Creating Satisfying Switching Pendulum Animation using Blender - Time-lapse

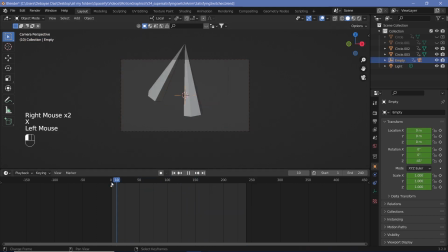(3:41)
Right here, I was trying to figure out what rotation of the camera would allow it to be exactly like the start so that we get a perfectly looping animation, but without having to go an entire round around the pendulums.
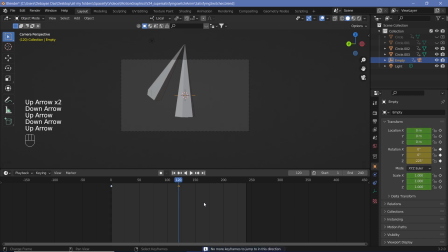(3:58)
However, after quite a bit of trial and error, although I felt like it was working perfectly, I realized that no, it's not working, and I just ended up with going around the entire thing once.
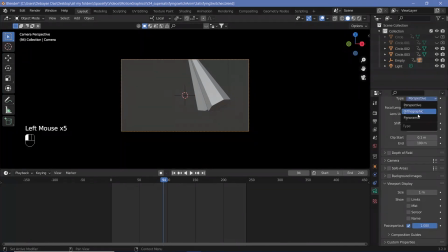(4:10)
Even that changed later on because once I added in the switch to make it seem like we're actually rotating and not have the switch seem stable or like non-moving,
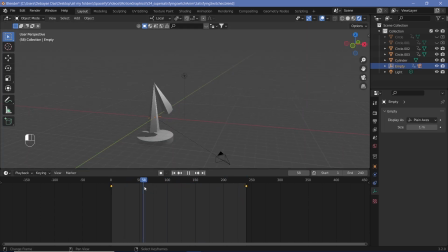(4:23)
I had to eventually turn the entire thing twice in the same
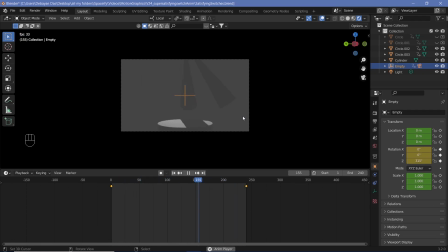(4:30)
amount of time. Or no, what I did is I doubled the length of the animation and had a single rotation, which slowed it down to a good enough space such that everything was fine. If you want a step-by-step tutorial, let me know and I'll try and create a step-by-step tutorial as well.
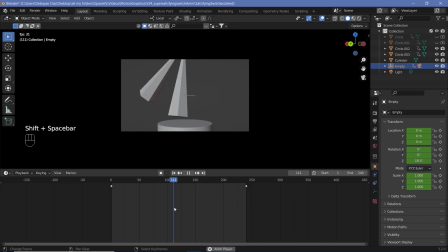(4:50)
So here what was happening is that if the camera was rotating in the same direction of the pendulums, it didn't really look nice. It was looking like it's just going around in a weird way,
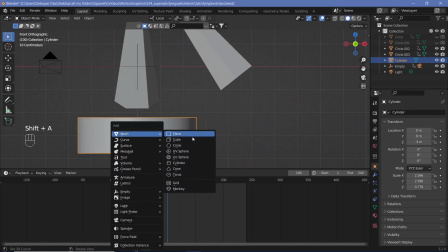(5:03)
which is why I had to make sure that the camera rotates opposite to the direction of the pendulums and things like that,
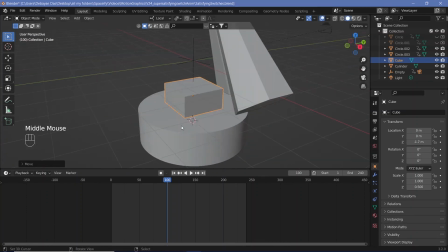(5:09)
which is what caused a few changes down the line.